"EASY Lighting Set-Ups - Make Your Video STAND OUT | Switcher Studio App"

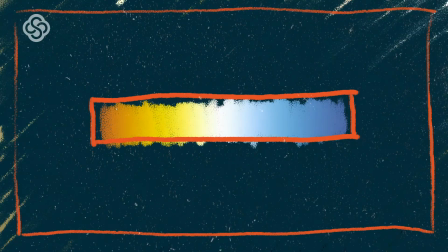4:07 On the lower end of the spectrum we have an orangey red at about a thousand Kelvin. This is the color of a lit candle and at the higher end of the spectrum we have a blue color at 10 000 kelvin it's like the color of a blue sky daylight or a whiter direct sunlight usually falls around 5000 kelvin
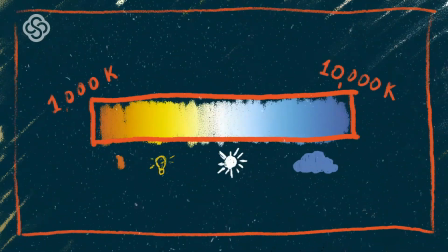4:27 and an incandescent or a yellowy indoor light falls at around 2800. So really all you need to know about this is that there's different color temperature between outdoor and indoor light outdoor is usually a whiter or a bluer light indoor is usually yellower You can buy lights in either color, but try to keep the lighting temperature balanced for a more natural look. Okay, so now let's talk about some more general lighting characteristics that'll help you identify the right lighting look for you. First off, let's talk about soft and hard light. Hard lights have strong shadows.
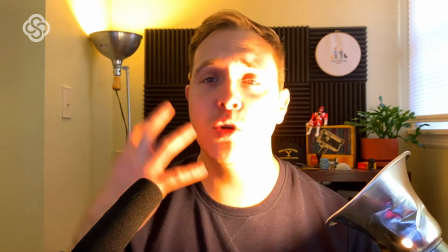5:10 This lighting is super moody and dramatic.
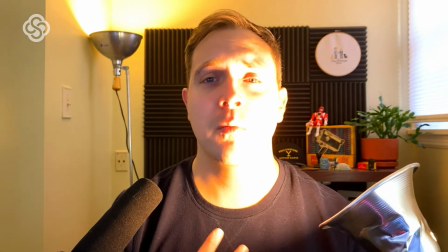5:12 Hard lighting is popular in horror or film noir, but it's probably not what you're looking for for your live stream or zoom meeting.
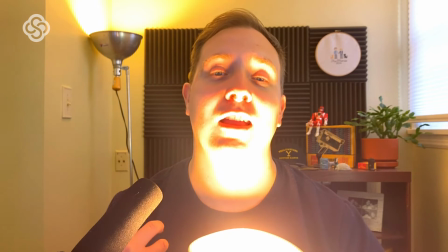5:21 Hard lighting is also not incredibly flattering and it'll cast strong shadows and make facial features appear much more angular. Now soft lighting on the other hand casts softer shadows or no shadow at all. It tends to allow the light to wrap around the subject and it's much more flattering look. So now we're ready to start actually setting up a scene.
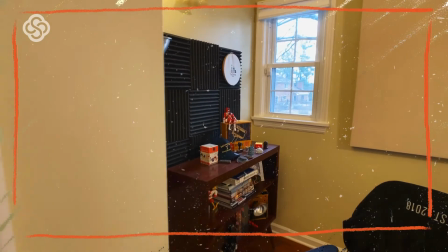5:44 The first thing that you want to do when you walk into a room where you're going to be on camera, whether it's for an interview,
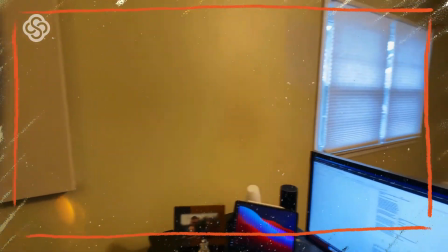5:50 a zoom meeting, a podcast, live stream, whatever, it's to find your lighting motivation. And I don't mean finding motivation to set up lighting. That can be hard. I know. Motivation simply refers to what light sources already exist. It's easier to find an already existing light source that you can augment with other lights rather than trying to create good lighting out of nothing. It'll end up giving you a much more natural look if you use what your location is already providing.
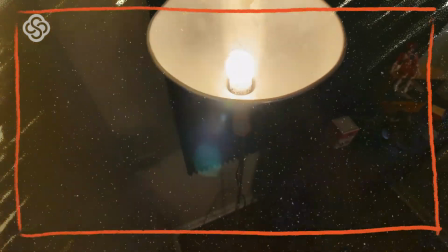6:23 This can be a window, a lamp, a light fixture. As long as it's pre-existing light source, you're good to go. For me, in this room, it's the windows along this wall. With all the lights off, this is my main light source.
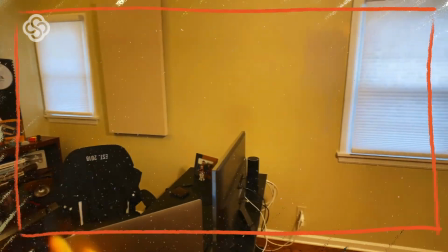6:38 So I want to position myself so that the main light source is in front of me and to one side. So I've positioned my desk in between these two sets of windows,
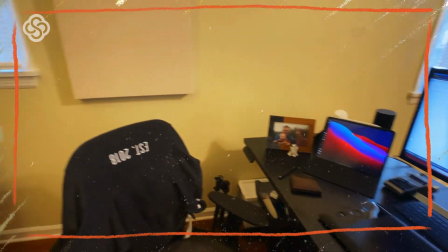6:47 perpendicular to the wall so that the bigger set of windows is in front of me and the smaller window is behind me. Keep Keep an eye on this small window, it's not my main light source, but it does serve a purpose in the lighting setup and we'll talk about that in a minute. Now that we've identified our lighting motivation and decided on a position, we can start to augment our lighting with additional lights.
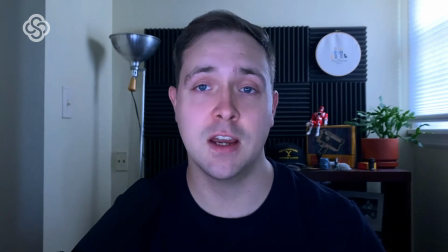7:13 First up, I'm going to set up this small LED light on the side. It's on the same side as my lighting motivation.
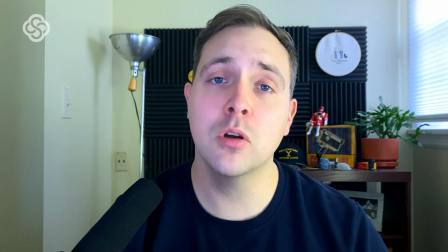7:20 Now, this LED light can let you control color, so I could have it be an incandescent light bulb,
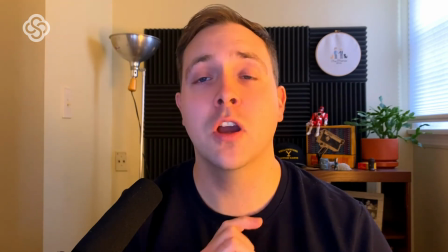7:27 but I'm going to match the color temperature of the color coming in through the windows. So let's set it to daylight.
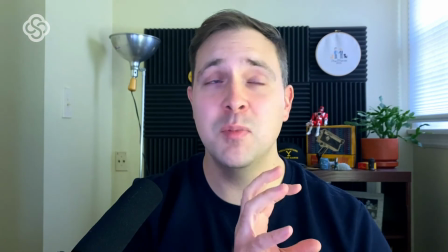7:35 If I put it to the side pointing right at me, the light's going to be really hard and cast some heavy shadows on my face.
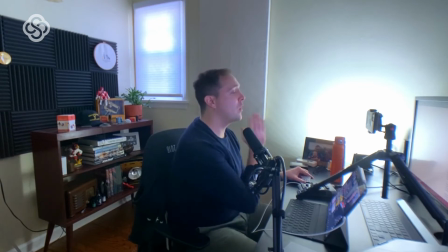7:43 So instead, I've turned the light away from me and pointed at the wall next to me.
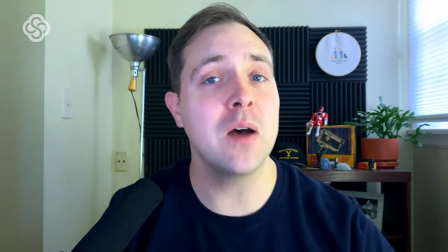7:47 What this does is it allows for the light source to bounce off the wall and diffuse to make a much softer light. If you aren't lucky enough to have a wall right next to you, try moving it further away and putting a white cloth in between you and the light. Or try to put up some foam core or a poster board to bounce the light off just like there was a wall there.
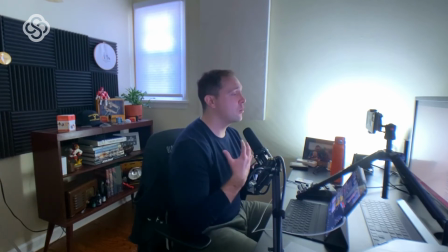8:10 Now, we still have shadow on the other side of my face over here,
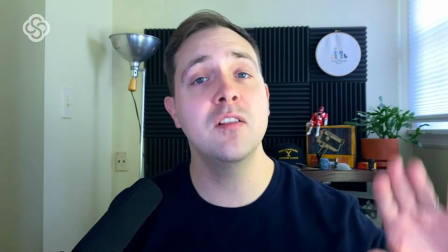8:13 so we're going to use fill light on the side opposite of my key to help lessen some of the harsh shadows.
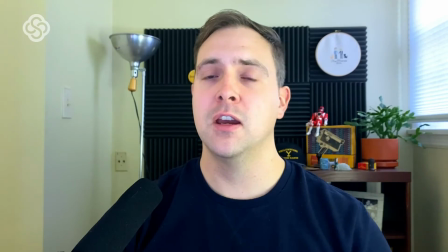8:19 So I've got another LED light. I've set it up over here. Let's turn it on. I've turned it away from me and set it to be daylight to match the other light.
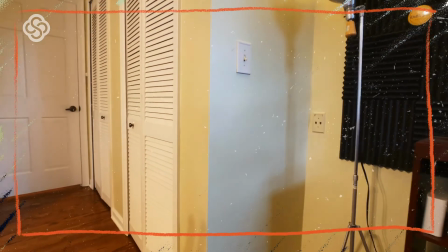8:28 Luckily I have another wall over here that's further away which means that the light bouncing back will be
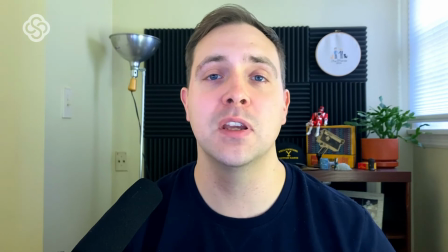8:35 softer but it'll also be less intense because it has further to travel once it's bounced back to me. This is great because we don't want our fill light to be as strong as our key light.
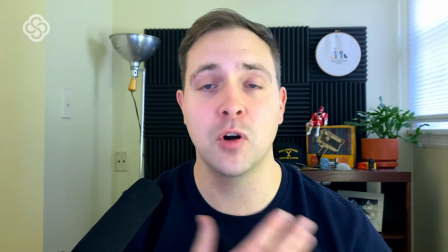8:47 It's simply supposed to fill in some of the shadows from our key light. Now let's talk about a hair light.
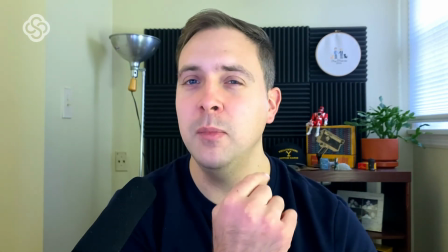8:53 So do you remember that window back here behind me? See what it's doing to this side of my hair?
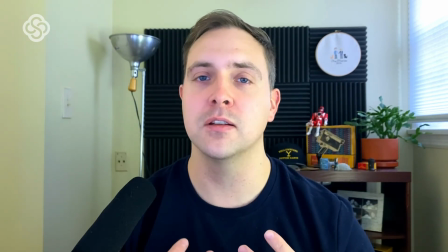8:59 It's giving just enough light to help separate me from the background. I got some gray hairs too that are helping with that but you know.
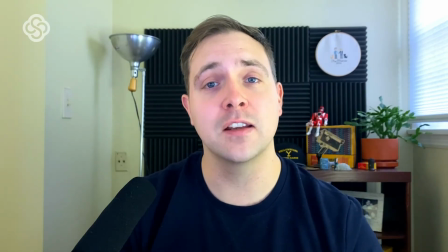9:08 I also have a window shade to soften the light and make it less distracting but it still gives just enough light to separate me from the background.
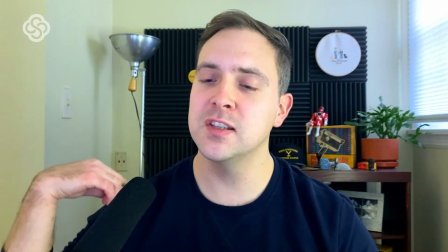9:16 Now the background seems a bit dark to me and you see this side of my shoulder and face need to be separated from the background a bit too.
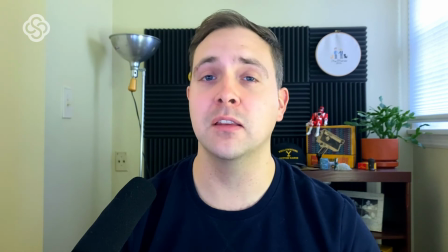9:24 So I'm gonna actually throw another light back there. This is gonna be a practical light.
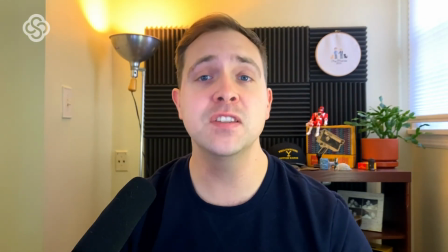9:33 A practical light is any physical light that is visible in the frame that gets off light.
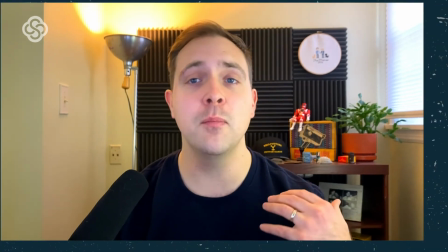9:39 This practical light will serve a few different purposes. It'll brighten the background and it'll provide more of a hair light to separate me from the background.
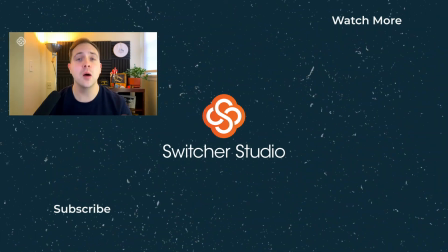9:49 Also, it'll serve as a compositional element in my set. Now, for this practical light, it makes sense for it to be an indoor incandescent light bulb, and it doesn't look unnatural. So I hope this video will help you next time you're looking to light a subject for your video, your live stream, or even a Zoom meeting.
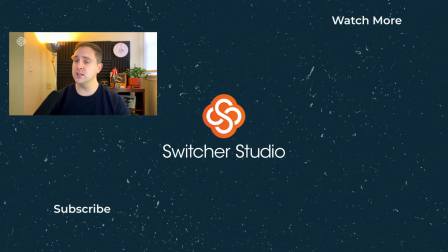10:07 If you have any more tips or advice or questions, let me know in the comments. Thanks!
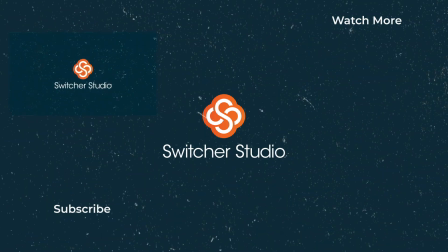10:14 Thank you.